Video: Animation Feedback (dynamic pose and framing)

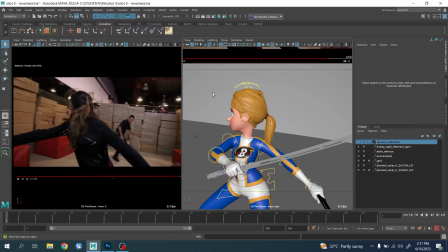(0:00)
Hey everybody, this is Alessandro. Today what I'm going to show you is a 5 minute sneak peek of one of the lesson I tend to do with students to give them feedback, just to show the overall workflow. Okay, guys.
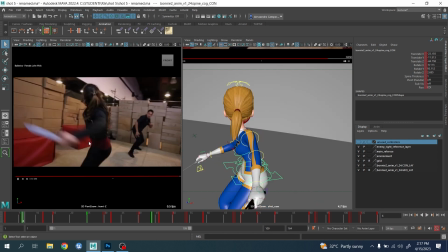(0:14)
So starting from this sequence, the students is try to create this combat sequence over here,
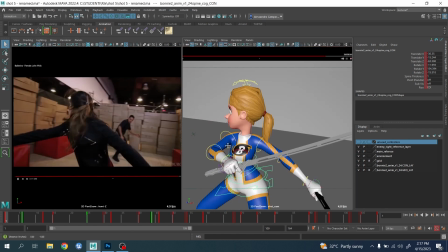(0:22)
and overall, what I'm seeing from this very first post that compared to this one,
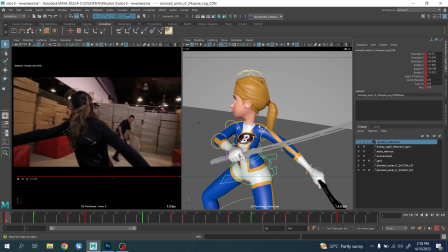(0:27)
it doesn't feel as dynamic as the other one. It feels everything's kind of straight, where here feels a lot more dynamic.
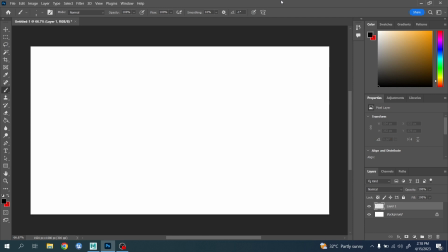(0:35)
So if we can go for a moment on Photoshop and just explain the principle, um, look like his pose is more kind of straightforward like this, right?
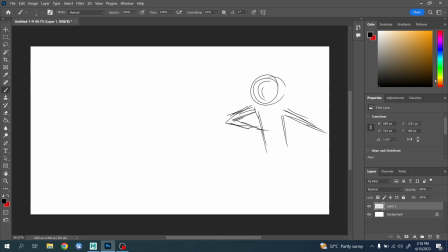(0:48)
It doesn't matter again, guys, how pretty is your drawing, but what I'm saying, like everything is kind of straight, right? Ideally, instead, what you wanna do, you wanna push a lot more, right? Maybe the shoulder, you want to put it here.
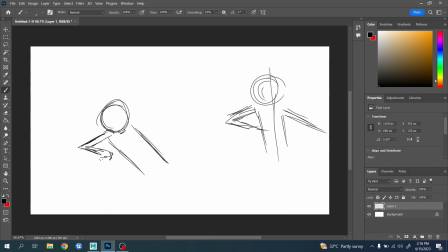(1:06)
Maybe you want to have the one of this is holding a couple of knives, so maybe one of them kind of hold it here, right? And the other one here kind of coming along here, right? Boom. And maybe the knife could be around here or something, or the opposite side. Doesn't really matter.
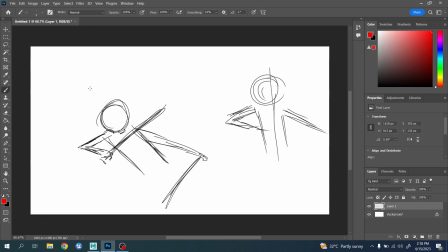(1:23)
But as you can see overall, guys, the overall line of action feels a lot more dynamic, right? Compared to this one, it feels a lot more straight, right? So that's the whole principle that I want, for students to keep in mind when they do their poses, right?
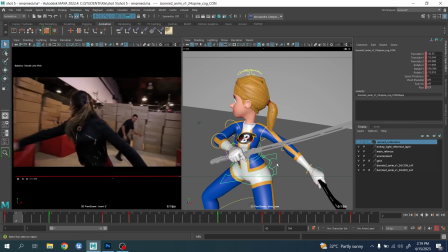(1:40)
And so this one, this pose here would be, first of all, I want to maybe just reset for a moment this one here, and I want, oops, let me select this one.
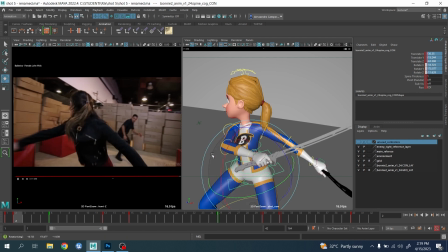(1:55)
I basically want this one to go a little bit more forward, okay? You could have like a little bit this one like this, bending the line of action here.
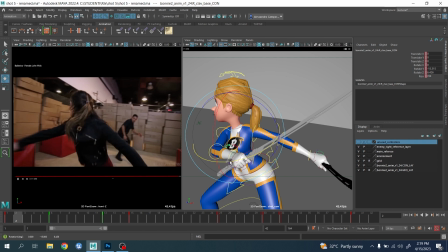(2:11)
Another important thing is the shoulder. Okay, you want to adjust this one. And another things you want to try when you use the shoulder, see if there is any controller exactly.
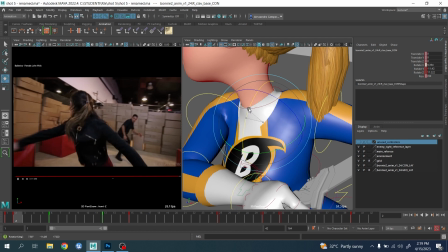(2:21)
Says as soon as I rotate this direction, the deformation seems to be quite better. Okay, boom. See, it feels a lot better here.
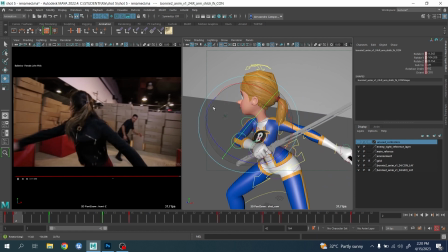(2:34)
Um, I like this one. Maybe I wanna, just make it a little bit better. Okay, I wanna read better the silhouette here on the arm. Right, this one.
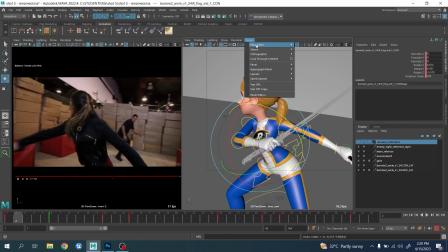(2:52)
Oops. Go here. And this one, when I'm looking at the other shoulder, maybe tiny bit more here, right? You can also adjust the overall line of action, right?
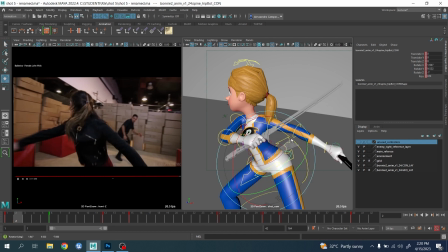(3:15)
Oops, not this one, the hip, yeah, something like that, okay? Don't be afraid to push this one. And this one again, it could be maybe straighter, right?
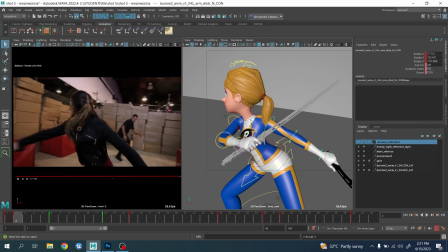(3:32)
See, I mean, this kind of straight line, it actually looks very nicer. This one, we can kind of tilt it going inside, okay, maybe not too much. Obviously, you'll have to adjust later the facial expression, um, and stuff like that, okay?
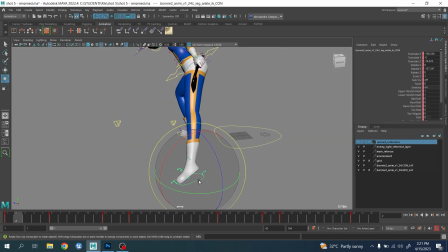(3:52)
Maybe, I don't know if it's gonna be visible, but sometimes for me, I just wanna make sure this one feels a little bit more like this.
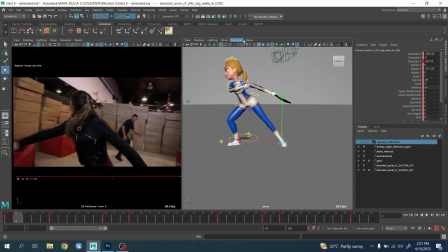(4:02)
Um, Go back.
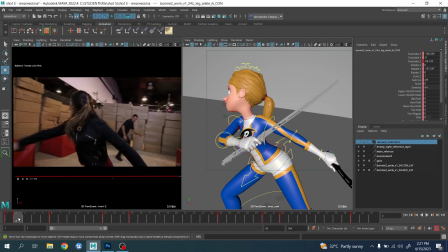(4:07)
But as you can see, the difference between this one to this one is quite big, right? This is a lot more dynamic, right?
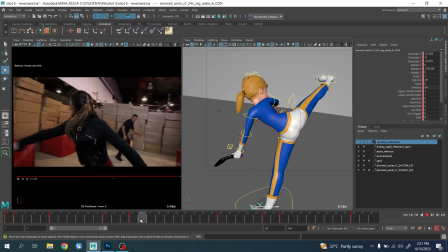(4:14)
Um, so moving forward, this is all good.
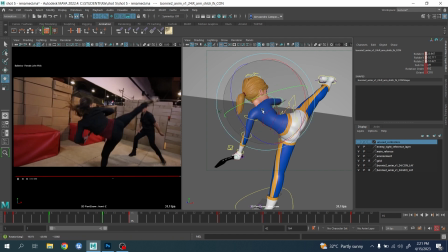(4:19)
I think again, maybe here what you can do, you can just make this one a little bit more visible, right? Even here or maybe here, right? But you can make it a tiny bit more visible. Overall, it's quite powerful here. Maybe just bring this feet overall here.
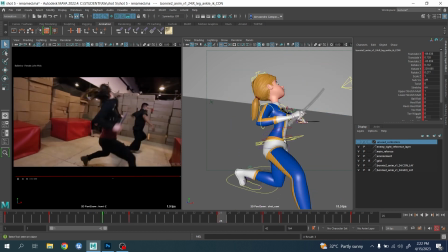(4:38)
Uh, but yeah, quite nice. Here you just need to be careful not to drag. I know it's kind of in the reference, but dragging the head like this, um, it feels a bit weird for me when I look at it more. I want the character to kind of look whatever is it going, right? Um, and then again, maybe adjusting
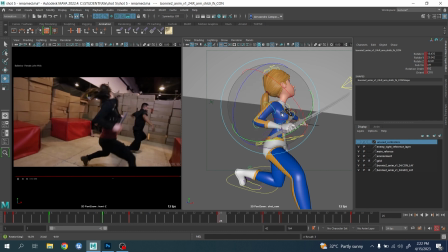(4:59)
the silhouette of the arm. Okay.
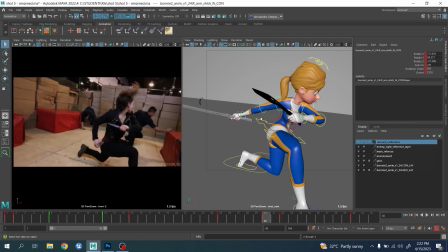(5:04)
Here again, it's good as well. Here, I think it's better. I don't know if there is anything to scale. Yeah, exactly. I know sometimes you feel like things tend to feel a little bit lighter, so you can scale a little bit here, right? I like that both things are going that direction.
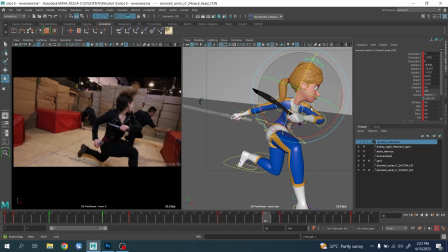(5:23)
Again, here, make sure your head is kind of tilting like this. Oh, and make sure you have a nice. Okay.
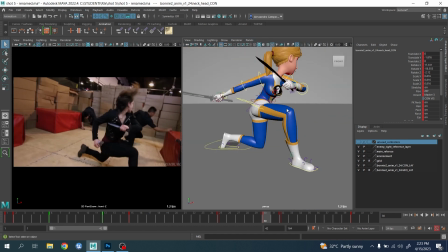(5:36)
Again, careful on the shoulder. Okay, this is things you always wanna double check.
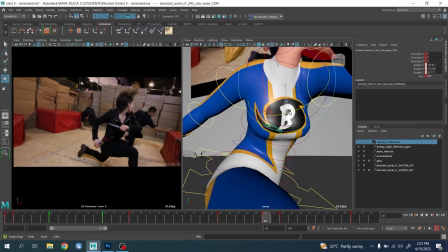(5:46)
Feels like at the moment it's, yeah, there is a bit of a problem with the shoulder deformation.
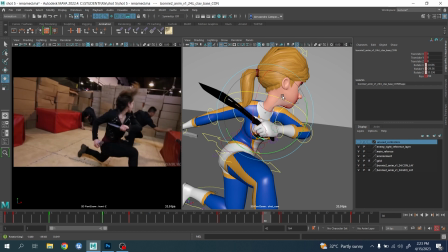(5:53)
So this specific case here, you want to push it back. It's okay if it's higher, okay, just not to bring it too much closer.
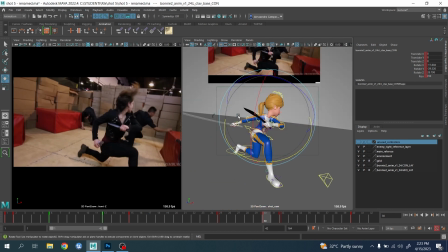(6:02)
You start with the bed deformation, right? But yeah, overall, as you can see already, this pose looks a lot better than the previous one, right?
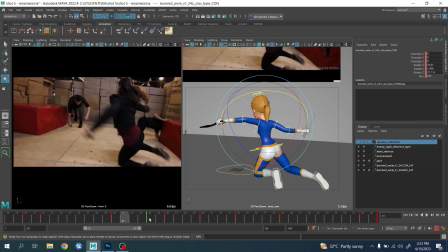(6:10)
Then obviously you need to adjust them between and so on. Another few poses I wanted to.
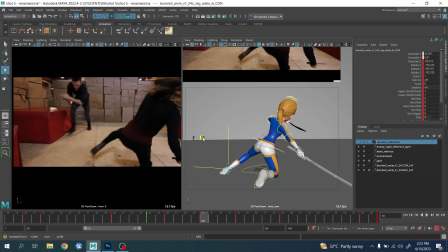(6:19)
Same here. This one you could have just moved along the way here, maybe adjust that one, and again same stuff here.
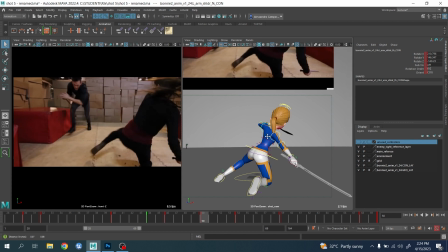(6:27)
You could adjust this one here, and the head again.
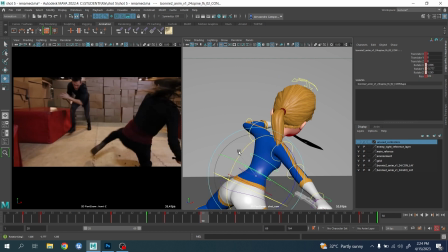(6:33)
You see the first of all again. I forgot. Sorry. You wanna have kind of this kind of line of action like this. Okay. Beside this one, you wanna have the head kind of looking whatever your character is striking, right?
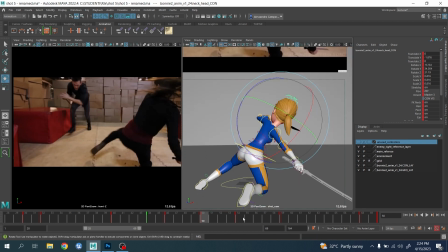(6:51)
So you wanna have something like this. Okay. Very nice, very beautiful poses here.
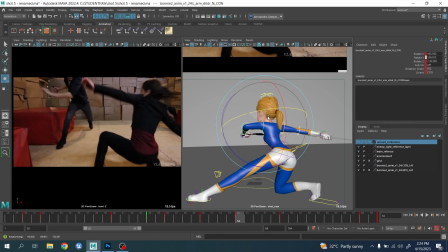(7:03)
It could be that later we need to kind of open up this one. We'll see maybe when we'll do the in between when we do this here, right? It could be even something that this could be even cooler, right?
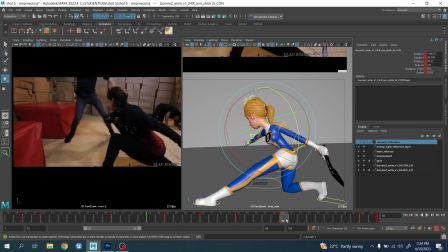(7:18)
But again, maybe this one we'll see when we'll do the in between, right? Here maybe rotate a little bit the torso a little bit more, right?
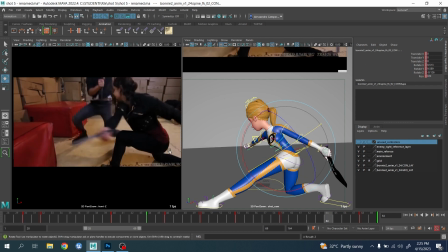(7:28)
So you can see a little bit the silhouette here. You'll miss. You need another in between overall here, right?
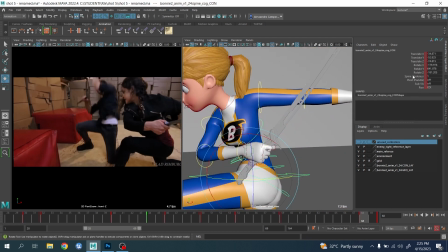(7:33)
Same stuff overall here. Again, you wanna maybe make this one a little bit thicker, not too much. I do feel like you could have moved forward this one a bit more, and yeah, and then this one again, move it forward, right?
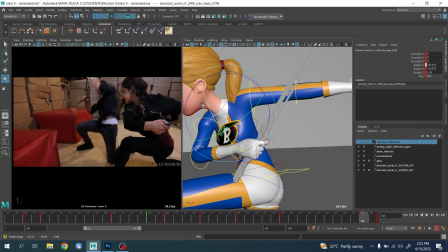(7:52)
Oh, you need to be careful about this stuff like this, okay? So just check your rig and what you're doing.
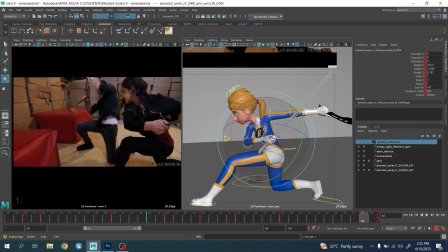(7:59)
Again, here I wanna maybe adjust this one so it reads a little bit better, okay?
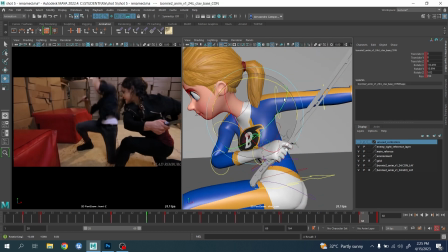(8:08)
Same stuff here again, maybe this one slightly below, okay?
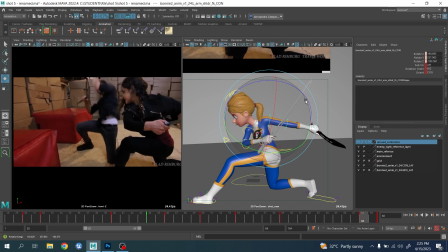(8:15)
Okay, boom.